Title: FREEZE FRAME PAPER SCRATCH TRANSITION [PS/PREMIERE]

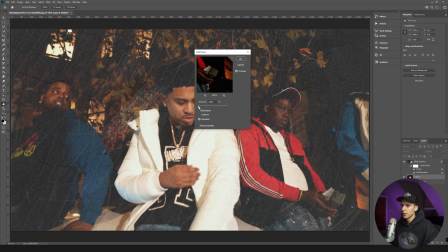I'm gonna turn off monochromatic, meaning that there's gonna be color in the noise.
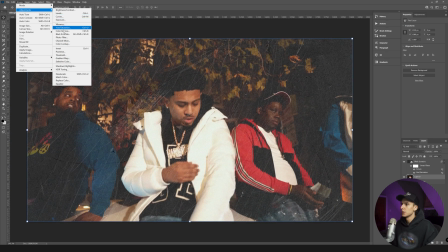And then I'm also going to go to image adjustments on our image layer and go to photo filter and then just bring in some like brownish filter.
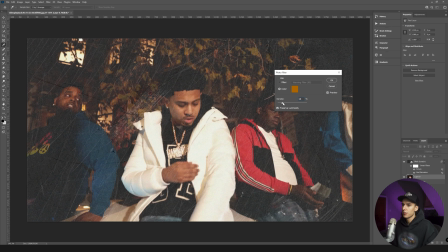That way it kind of just adds a little bit more of that printed paper look and just adds a little bit of warmth. Everything that I just did was pretty much optional besides the paper overlays, but I just think it adds a little bit of sauce to it. And then I'm gonna go ahead and merge our layers. That way it makes it into one layer. So you, when you start erasing, it will have the paper behind it.
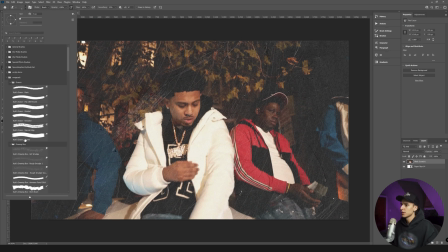And then the eraser I'm going to be using is the Kyle's Natural Edge Eraser from the Mega Pack.
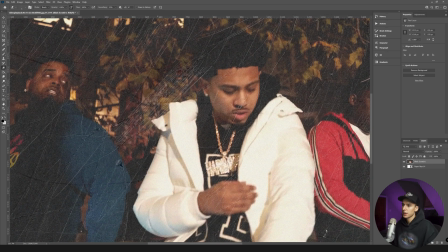I'll have that link below. I use it all the time. I think it's a great eraser. And then I'm just going to go to the spots where it looks like the paper is ripped already and then just erase out here.
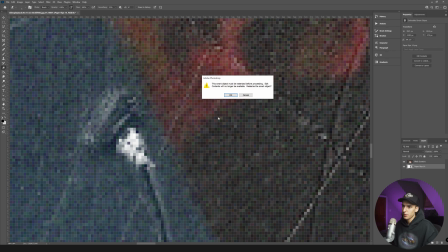This is kind of like just the first step. And then I'm also going to go to the paper rips layer, the white layer behind, and erase a little bit of that. And then I'm going to, just so I can see what I'm doing behind, I'm going to go ahead and turn that layer and make it black just so you can see it go all the way through. And then go to the paper rips and rips again and then just erase. So there's a little bit of white on the outside and then that.
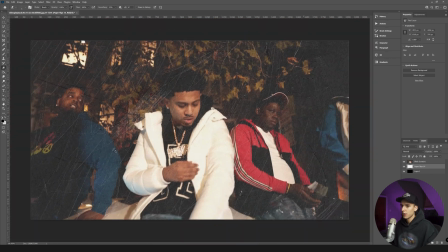So it looks like it's ripped there. And then I'm just going to find all the spots in the photo that look like that right off the bat and just kind of sauce them up a bit.
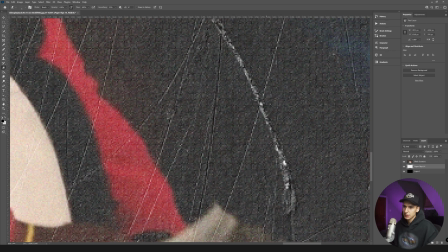Again, this step's pretty optional. I just think it looks a little bit better. You can see now it has that little bit of rip look.
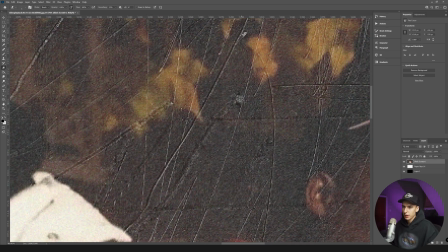And realistically, you can add this wherever. You don't have to just match where the paper's doing it. But I find it best to do it there because then it just looks a little bit more natural.
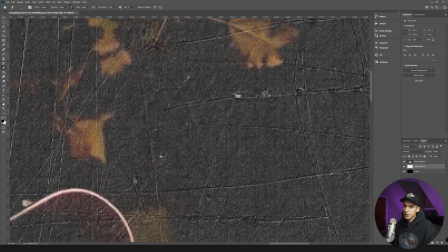Again, this is a pretty fast effect. So I do like to spend a little bit extra time on it, just tweaking these little spots, just selling the effect a little bit more.
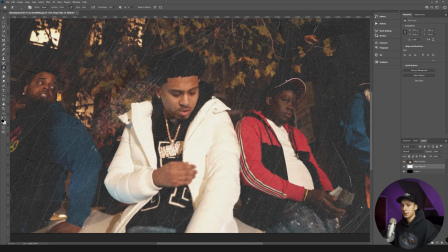And honestly, that's not even that noticeable what we just did. So if you don't want to spend the time, don't go ahead and do that. But then I'm going to go ahead and start
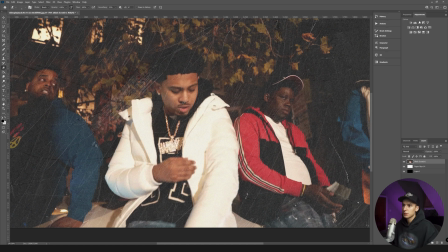ripping the paper or start erasing the subject probably towards his head and then just work out each way.
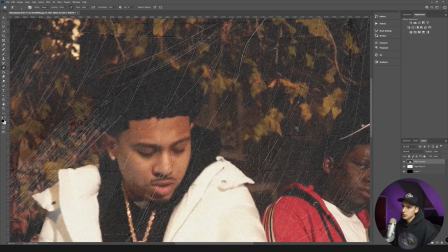So I think an eraser the size like 5 or 6 for my case looks good. And then I'm just going to follow the outline of him kind of close, but not really that close.
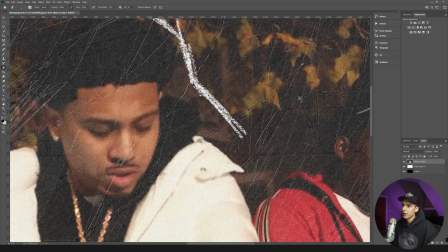Then maybe something like that for 6. And I'm going to go ahead and go down to 5 and then go a little bit off track each way. Just add a little bit extra erasing, kind of make it look like it's scratched back and forth.
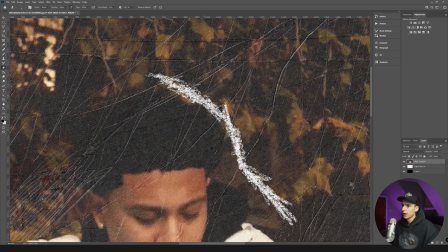And then I go even one more step down to 4 and add a little bit of extra stuff just around here. You can even go off a little bit. It's kind of like that like crumble look that you get when you actually drag like a pair of scissors or something through the paper, because that's, I'm sure, what he did.
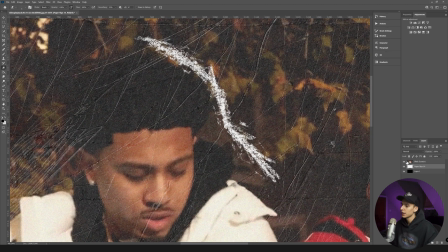And then to go one step even further, I go to paper rips layer, or the white layer, bring up the brush to something like 7,
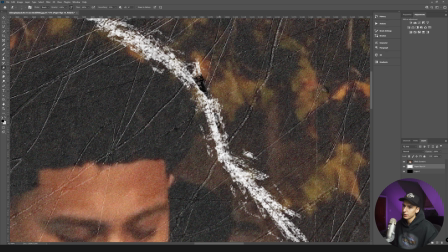and then just erase some of these parts so it's going to like look like it's going completely through, you know, when you actually rip too hard on paper.
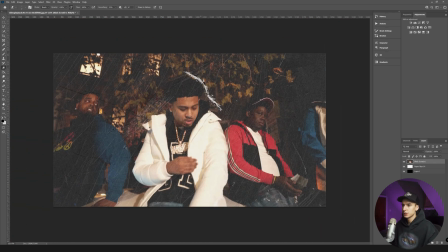And then sometimes I just play with it, see what looks good. And then what I go ahead and do is I just do this as one frame, then click Control J, turn off that background layer.
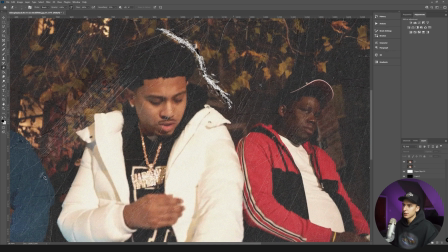So that's one, that's our first layer. And I'm going to name that. I'm going to name this one too. And then I just go ahead and keep on adding on to the overall effect.
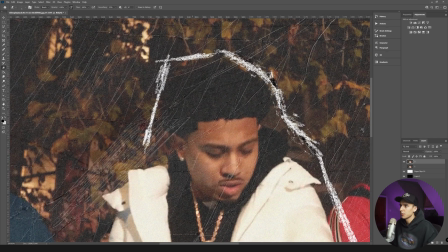I'm going to go a little bit each way. And then again, just touching it up with those scratches at size 5 and at 4. I think adding the ones at different sizes really do help sell it, so it looks a little bit more realistic.
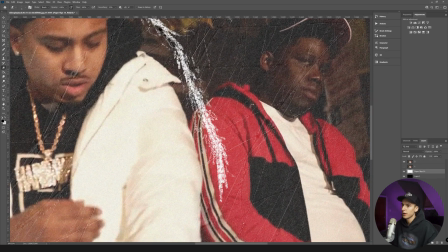And then going through with this paper on that paper rip layer, erase the white and just go ahead and do that in some spots.
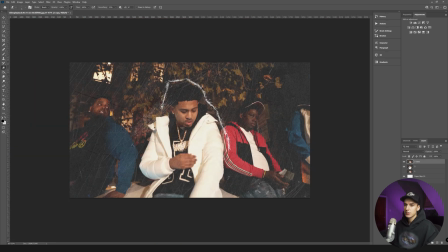And then again, duplicating that layer, turning off that, and then going to 3.
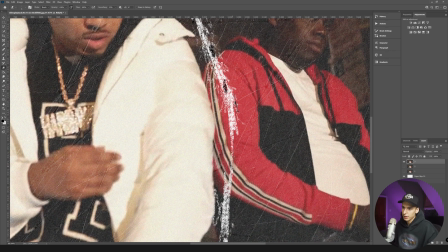And this is where the process gets a little bit repetitive, but you can try changing it up, like adding a little bit of streak there and like then making it thick in some spots.
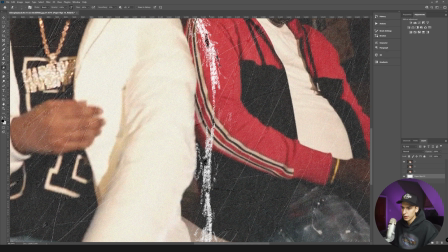You know, make it your own, make it look unique, I always preach. Again, going through adding these spots where it looks like the ripped all the way through the paper.
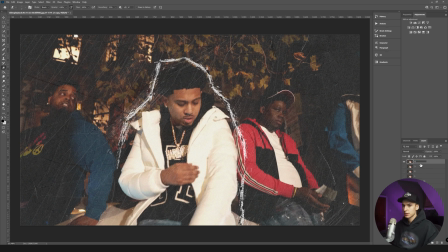I think that's what really sells it. And then I'm gonna go ahead and turn this, duplicate it, add the fourth one, and go ahead and finish it up here.
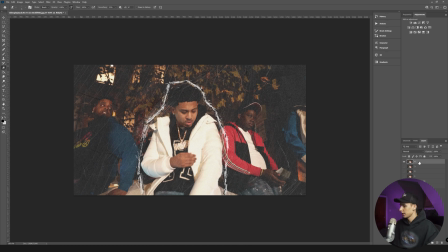And then I'm going to go ahead and duplicate it to a fifth one.
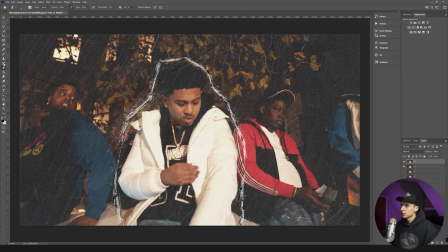Even though we're all the way through, I noticed what he does, and I think it looks pretty cool, is he kind of goes through and does it either on the outside or the inside where it has a little bit more rips,
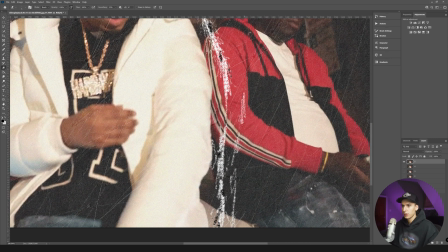just like all the way through with one layer. So this is going to be like one, just one full, just this layer is going to go all the way through or all the way around in just this one layer.
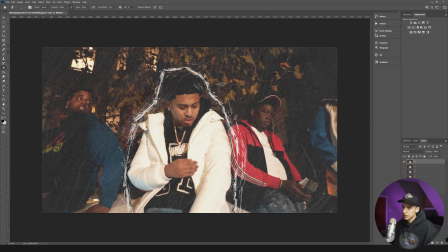Like you're going to go all the way around. You can just go as crazy with this as you want. I'm going to go both inside and outside for this one. I'm going to add some spots that are like really scratched up and some that are not that scratched up. And then for the spots that are really scratched up, I'm just going to go through and add that rip look.
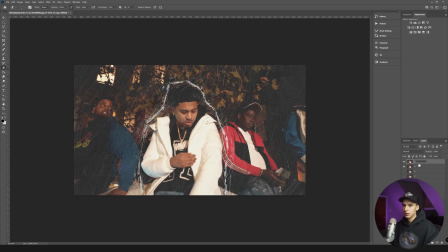And then I think I'm just going to do one last layer, a sixth one, and then maybe go on the inside a little bit more. And there we are.
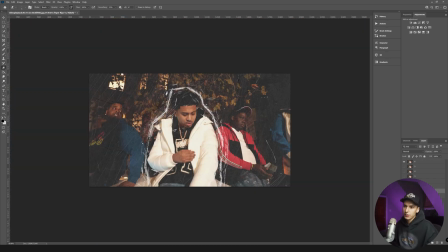We have a rip effect all the way done. And then what I do is just turn off that background layer, or you can keep it on. It doesn't really matter. If you want to have a clip laid before it, you can go ahead and do it.
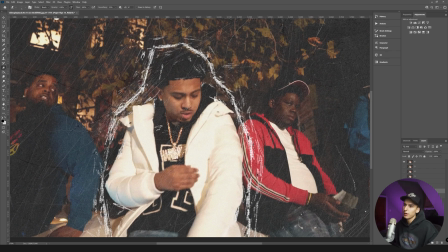If not, if you want to have a clip lay underneath it so you can see it moving, or you can just keep the black background layer on, it doesn't matter.
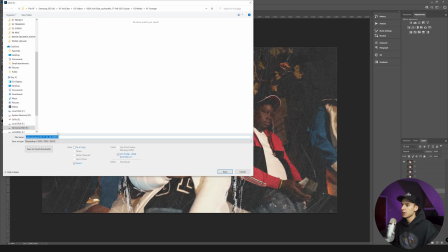But I go ahead and file save it as a PSD, and then I just import that whole PSD into Premiere. I find it's the easiest way, so you don't have to export it frame by frame.
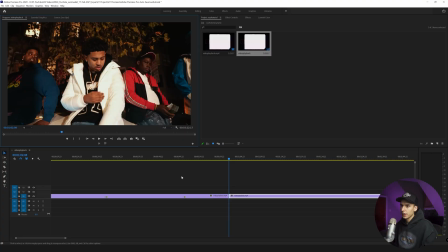So I'm just going to name this Gretchful, then go into Premiere, find where you save that PSD, import it. And this is important: when it says import as, make sure you click individual layers and then check all the ones that are hidden.
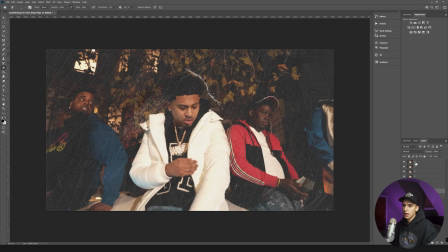And if it ever gives you a hard time importing it, I just turn on all
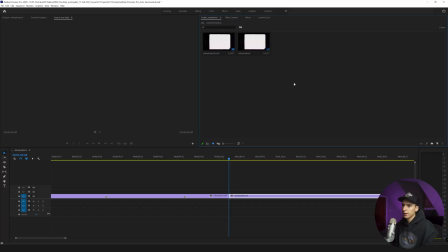the layers so they're all visible, and then go ahead and import it, and then just click individual layers. And then since all the layers are checked, it should be there. And then you see you have all of the layers.
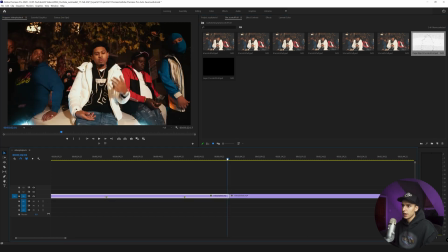So then I'm just gonna go to the last frame in our clip where it matches, drag that white frame in, because this is going to be throughout the whole thing.
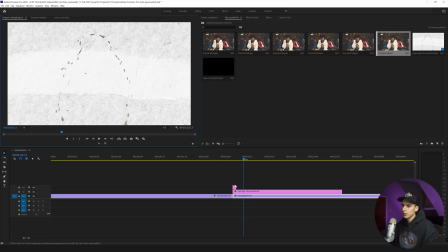Then I'm going to go to the scratch and go 1, 2, 3. You can go like 3 frames, 5 frames, whatever you think looks best. I think I'm going to do 3 per one, and then 2, 1, 2, 3, 1, 2, 3. Drag in the fourth one, 1, 2, 3, 5th one, 1, 2, 3, the 6th one. You can clip that and you can see that effect looks pretty cool already,
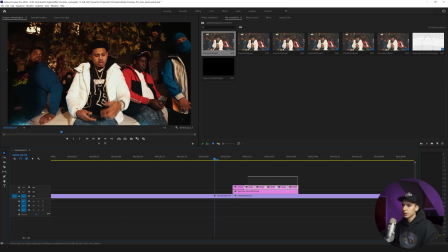but it just is missing a little bit and it looks a little plain. So what you can go ahead and do is nest the sequence.
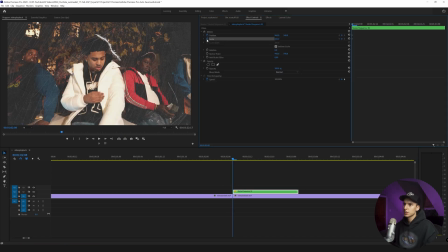And then what I do is go to the effects controls, keyframe position, scale, and rotation, and go 1, 2, 3. And right before the third one, actually on the second frame, I'm gonna re-keyframe and then go to the next frame. Scale in, you can do like 105. You position it so it fits him a little bit better. Maybe add a little bit of rotation, like 0.3.
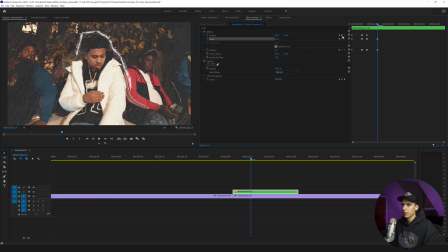Then go 1, 2, 1, 2, and then add the keyframe. Go to the third one where it changes. So basically you're adding a keyframe that changes on the frame where it starts coming in. And on the frame before it, you're just keyframing the last value so it doesn't actually move. Then you can go 109 or something, 0.5, a little bit more crop, 1, 2, keyframe,
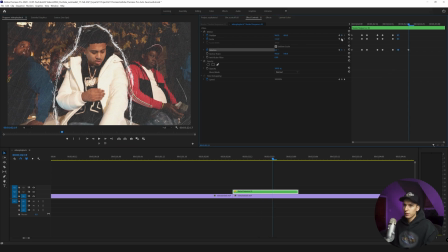112, 1, 2, add the keyframes. Go to the frame where it adds the extra stuff. 115. I'm going to go negative this time, negative 0.3. Move this a little bit. 1, 2. Add the keyframes. 117. And then maybe like 0.1 again. And then you got this little paper rip and it like kind of like jitters in each time.
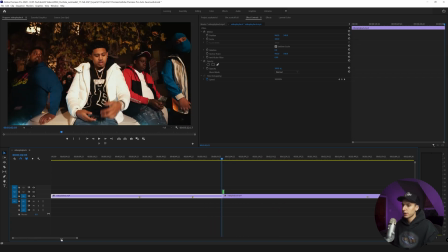I know the way he does it, it's like a smooth effect, but I just wanted to add my own little twist to it.
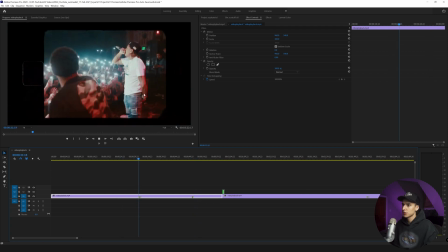He added some shake there, or like this one, I feel like it's just a pretty smooth zoom in. So you could do that.
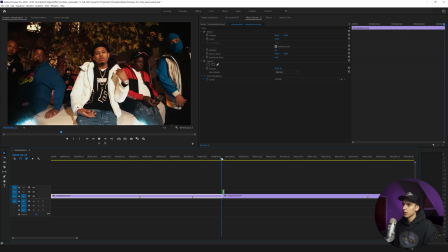You could just keyframe right from the beginning. But I like the way that looks. I like how it like jitters in, kind of like it's a piece of paper shaking.
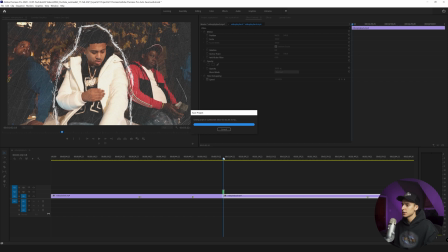Like each time you're scanning it over or taking a picture of it, it's like jittering in. But yeah, guys, that's pretty much it for the effect. If you made it all the way to the end, I really do appreciate you. Thank you very much. Be sure to follow my Discord, my Instagram, all my socials. They will be linked below. I'm trying to interact with you guys more, show you a little bit more of my personality. It's a little hard to do in tutorials. I'm kind of like serious, just focusing in on the effect, but if you guys want to get to know me a little bit more, definitely click the links below. If you want the paper textures that were used in this video, go over to my website briandalmada.com and check out my texture pack. It's a great way for you to support the channel as well as get some really high quality assets, so I do appreciate everyone that does that. If you haven't already, like, comment, and subscribe. But yeah, guys, that's pretty much it for the video. Peace.